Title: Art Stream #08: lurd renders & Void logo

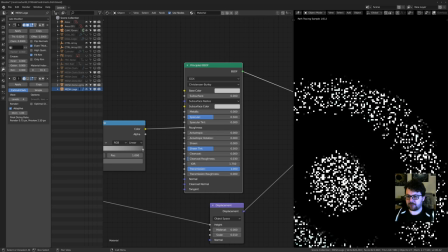But because it's in the transmission, in the roughness, and it's just a
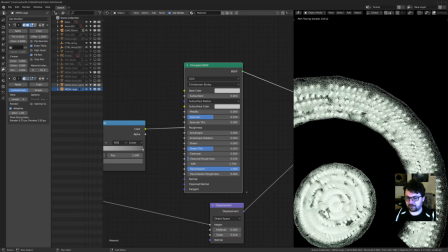shader with transmission, you get this nice variation in the roughness of the shader. And then at the end as well, I used it for displacement.
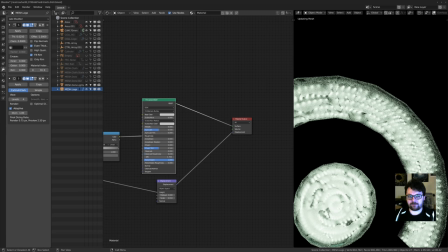So when we look at the final result, this is why it takes a little while.
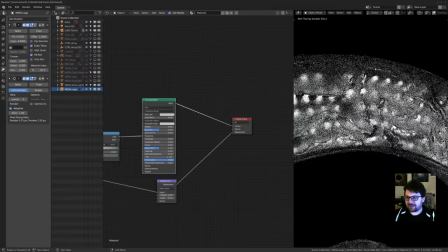If we go up really close, then you'll see it's actually all broken up and weird.
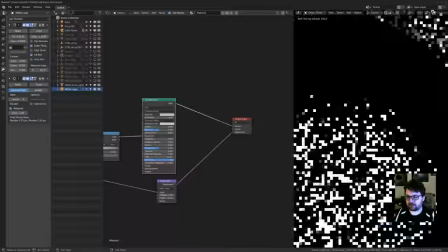And as you might have noticed, displacement now instantly previews in your viewport in 2.8, which is awesome.
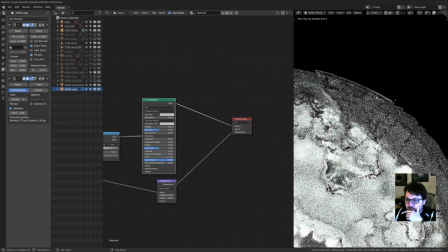But yeah, so you can see the edges aren't really perfect, but especially with glass,
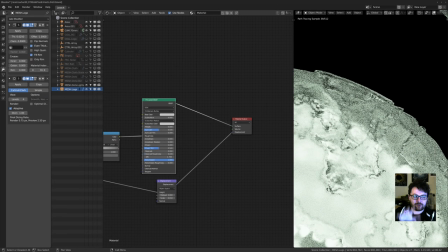if you have any sort of bump map or displacement in it, it's crazy. Like the effects and refractions and everything you get inside of it always looks really, really nice.
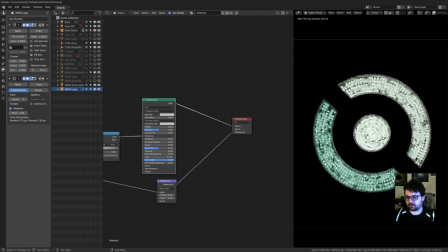And that's where you get this really dirty pattern on it.
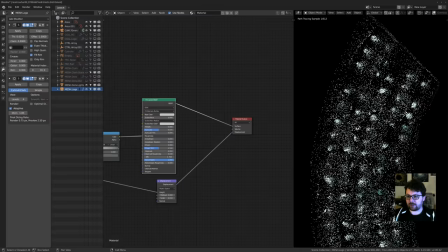And you can see if you look at the, if you remember the what the texture actually looks like, you can see those waves in there now.
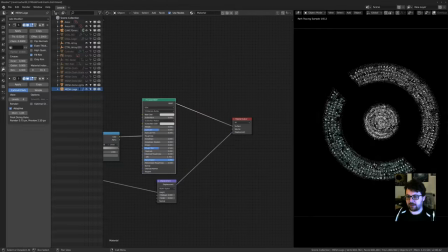And you know, that's that. But it's not just the logo, obviously.
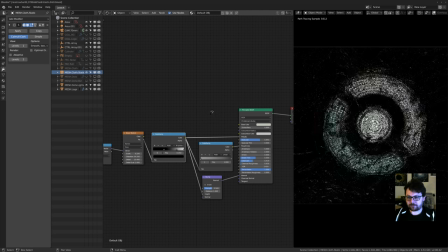The final thing is the cloth. And again, very similar trick.
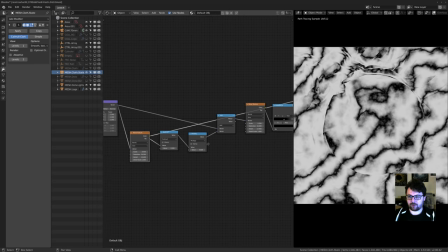Again, wave texture and wave texture. So this is the base, and it's distorting this one.
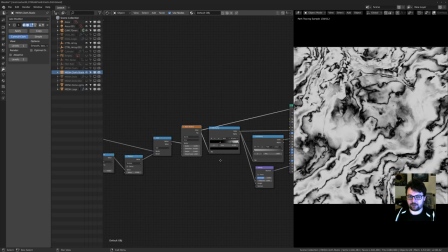So this is what we get. And from there on, same technique, so nothing special there.
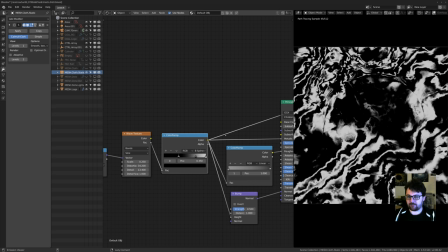And from there on, I'm just color ramping it.
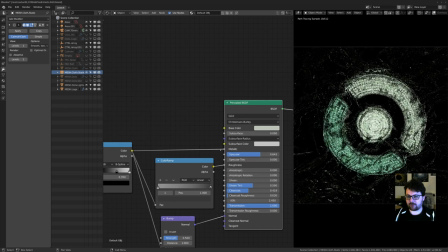But what I'm doing for this one is I'm putting part of the color ramp to switch between metallic and transmission.
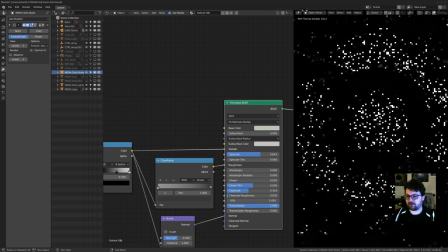So that's sort of just to boost the,
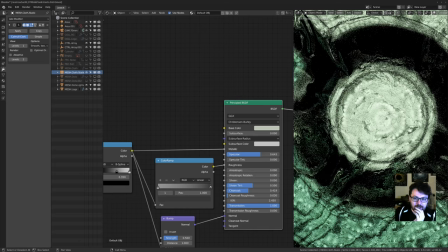what's the best way to put it? To get even more weird reflective stuff in there.
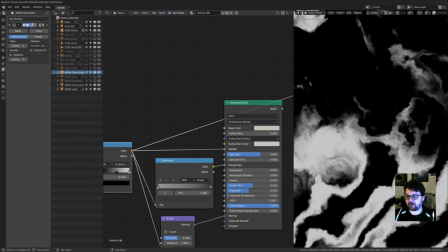So because some of this shading, if we look at where the colors are here, so this is gonna be metallic,
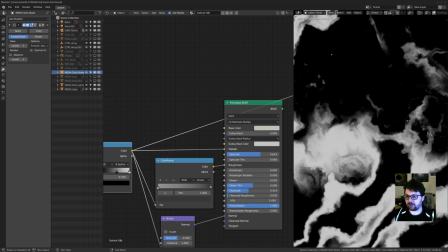this part over here, around, and then all the black here is gonna be transmissive.
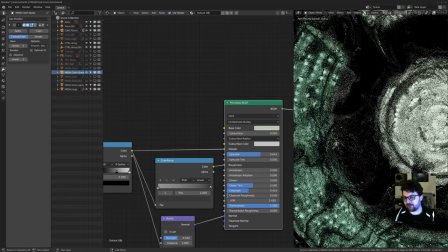And if we look at it, you can see that this does look a bit more metallic,
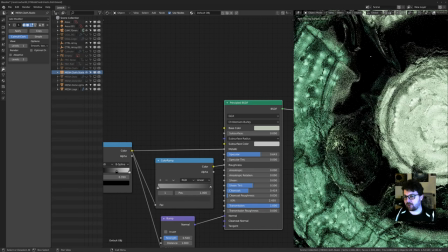and this does look a bit more like gooey and almost like gummy bear-like parts. And that's because there's a lot of the metallic shader coming through here, which is just reflecting. And then this one is also refracting.
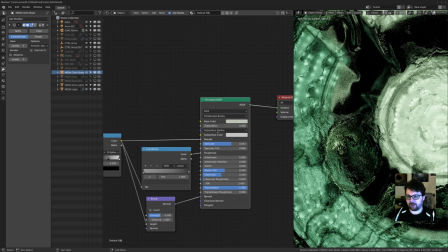So by able, it's really nice to have this little slot in the principle, because you can mix different materials very quickly and get layered looks without actually having to make a huge node graph.
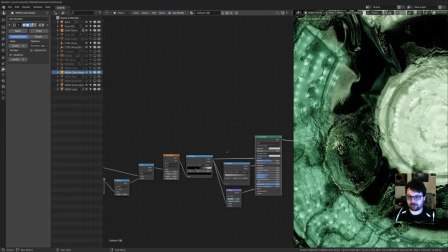Because outside of this little effect over here, it's still just one shader going into it.
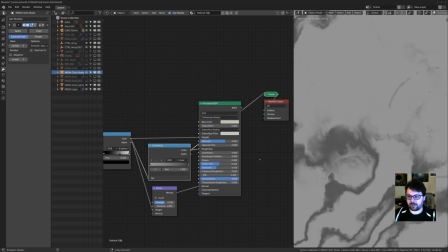And then again, to have more stuff, we get the roughness
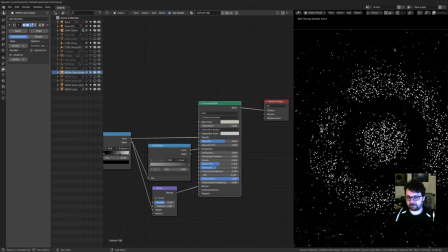and just re-sort of color ramp that one for the roughness. Put it in there, and that's the final result.
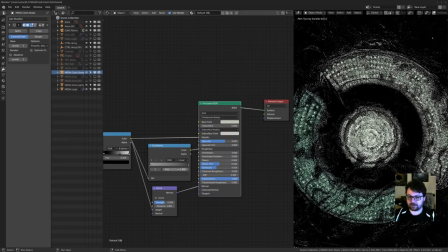And again, all of this stuff is just experimentation. So final part is in the bump map.
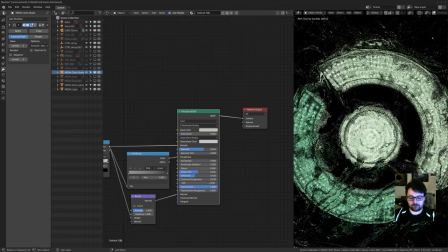So there's bump in there. This one isn't subdivided because it's already really high poly. I did the cloth sim with a lot of polygons. And yeah, didn't really feel the need to do that.
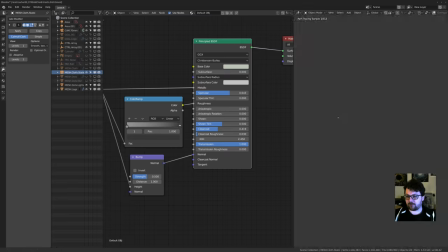Just adding in the bump and sort of overdoing it, because we already have all these really weird reflections and shader mixing going on.
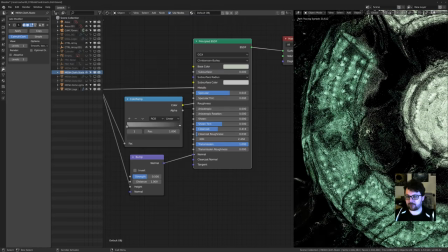You can get away with just using a bump map for even more detail. So if I take that out, this is it without the bump map. So you'll see that metallic and transmissive stuff is sort of in there, but not as much.
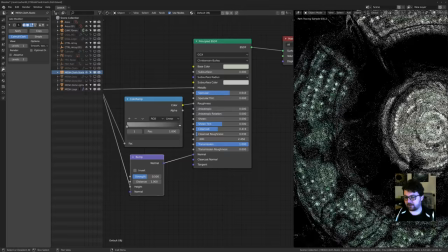But the moment we add all the extra craziness of the bump in, you see all this detail adds in.
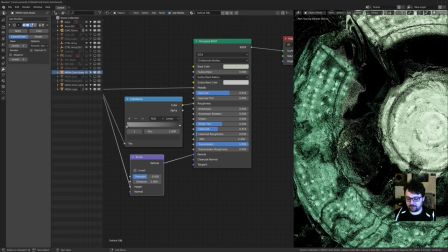So now we have basically three layers of stuff. We have the original cloth sim with its folds. We have the shaders mixing together to give more interesting and weird results.
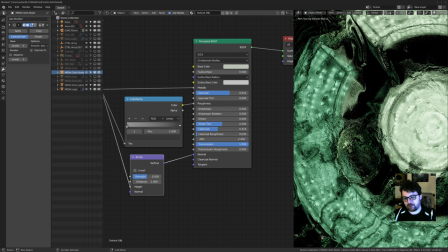And then at the end of the day, we have the bump, which just really pushes a lot of that detail forward.
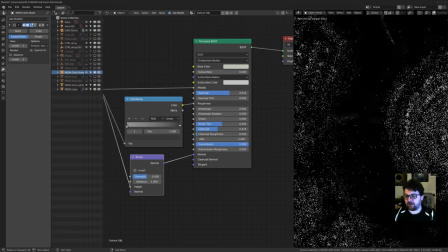And again, you could use displacement for this, but depending on if you're gonna get this close, then yeah, maybe we'll start seeing it's a bump map.
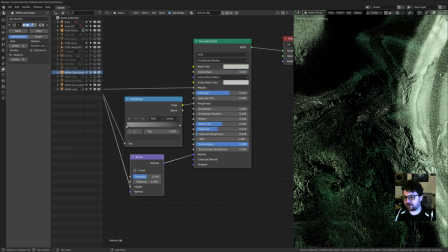But even then, does it really matter? With good lighting, if it looks like it has relief, then, or relief, or whatever you wanna say,
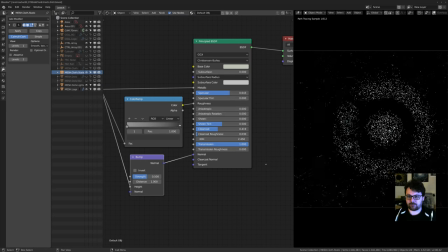then it doesn't really matter to me, and you get all these more interesting results. I think outside of that, there's like maybe one or two lights.
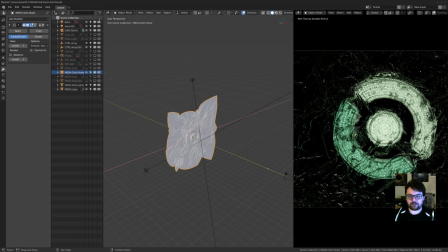Yeah, there's two area lights, which they do a little bit, but not that much.
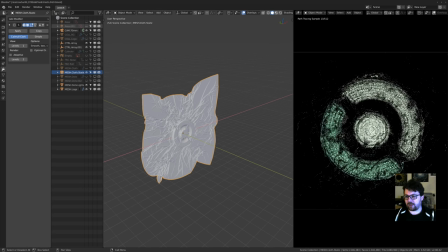Actually, they do a lot more than I thought. So this is where I was towards the end of the project, and I was kind of happy with it,
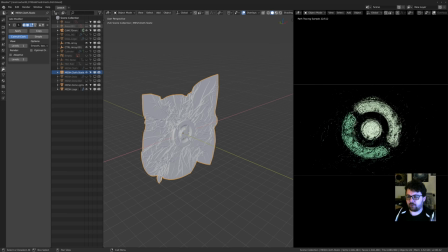but I felt it was a little too empty, even though it would work with the idea that it's a void and whatever. But I just want a little bit more to make it a bit more powerful. So
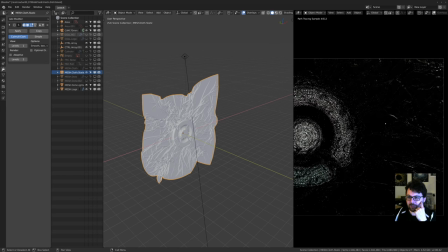ended up going with this area light over here, just to bring out this side of everything. And I believe that's the one in the back, yeah. So by putting it up, if I bring this down,
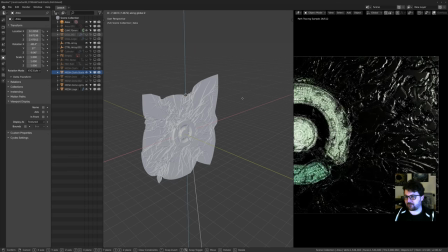you'll see this is where it all sort of falls apart, and it looks really weird and awkward, and you can see the bump map and the weirdness of the shading.
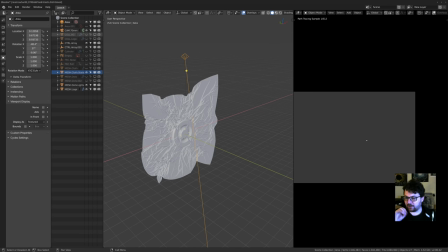But because the lighting is very sort of indirect and from far away and only hitting the highlights, you get this super crazy intricate pattern
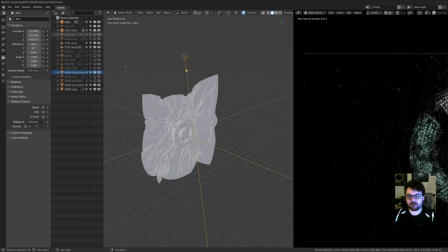for free without actually having to do a lot of displacement and craziness. And then the second one was basically just to get a little bit more light on this side.
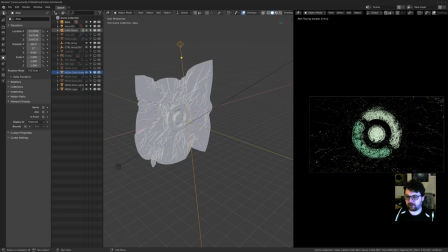So I wanted to contrast sort of the highlight up here with the highlight down here, and that's about it. And you know, the usual, just a little bit of camera stuff in there,
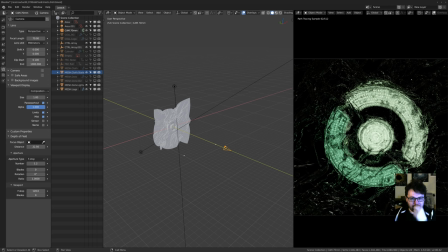I guess a little bit of depth of field, and but not much, just trying to keep it somewhat realistic.
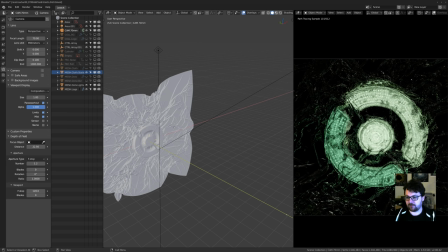And depending on the size of your scene, you'll have a lot or a little if you use realistic values.
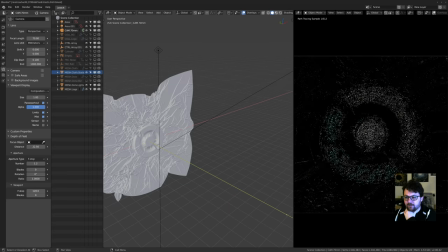But yeah, that's about it for that one. I think,
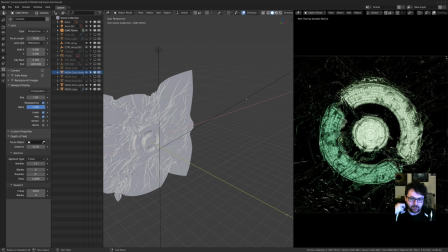I might open the other one real quick, but I don't think there's going to be that much to glean from it. So if you have any questions, ask them now. And I'm going to take another sip of water because my throat is getting pretty rough. And I'll open the other one in the meantime. So.
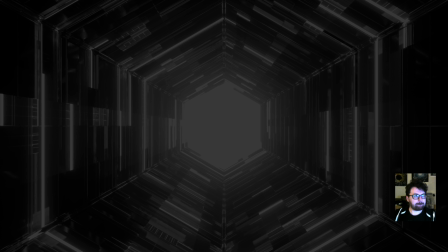Let's see.
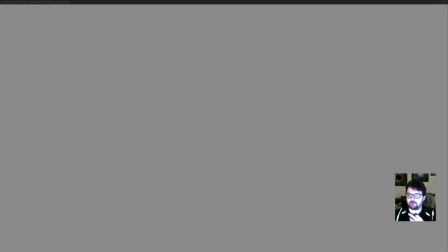Yeah, this one takes a while to open even. Look at that gorgeous gray screen.
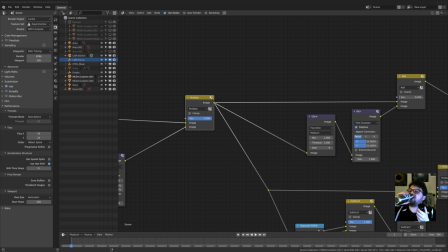It's getting hot in here again.
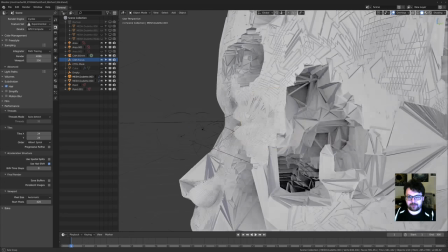So there we go. This is the final result. Ah, and here's a good, it's fine.
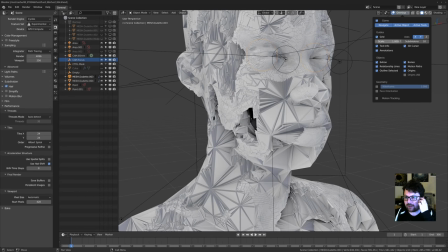I just have the cavity over here in the overlays. I had the, sorry, not the overlays. In the shading, I had the cavity stuff enabled in the viewport just so I could easily see where the ins and outs were of the mesh.
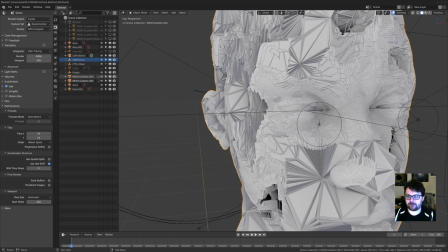So let's just quickly go over the modifier stack and then I'm sure we'll be able to leave it at that. All right, I'm not saying it's going to be very quick, but hey. A lot of decimation going on.
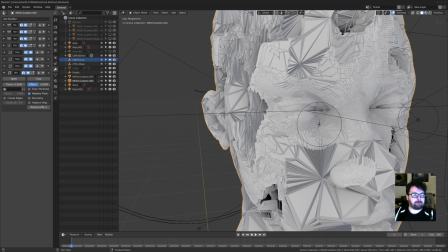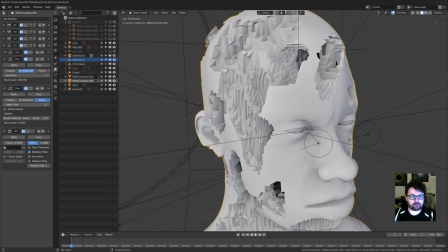And then I'll just answer the questions after that instead, and then we can wrap it up. So let's start at the beginning. Again, the trick with the vertex weight edit and putting in the textures. If you're only joining us now, go look at the quick tip on my channel.
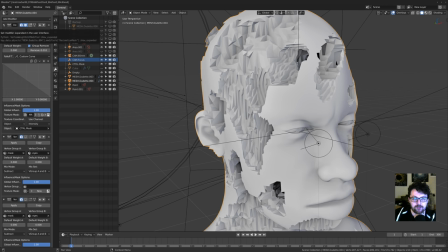Basically, using a texture to control a vertex group, then this is where it might get interesting. So you can also, you have the vertex weight edit, but you also have the vertex weight mix.
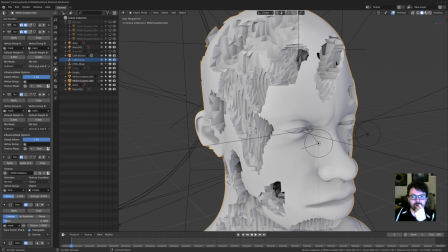So the cool thing is you can have different groups, and then in this case I'm going to subtract it.
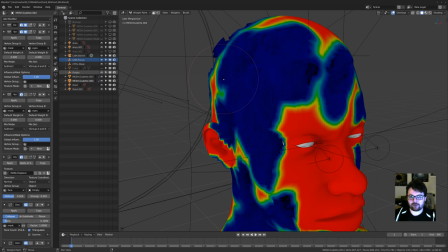So let's have a look if we can actually have a look at that group, which is mask. Make sure it's selected. I don't think it is. So mask, there we go.
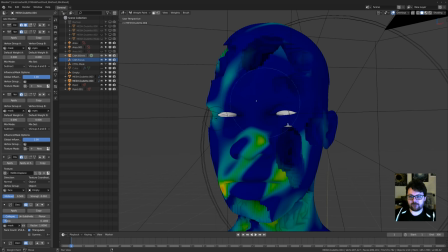So this is the vertex group for the initial stuff. And here you can see what I did is I painted a second one called eyes.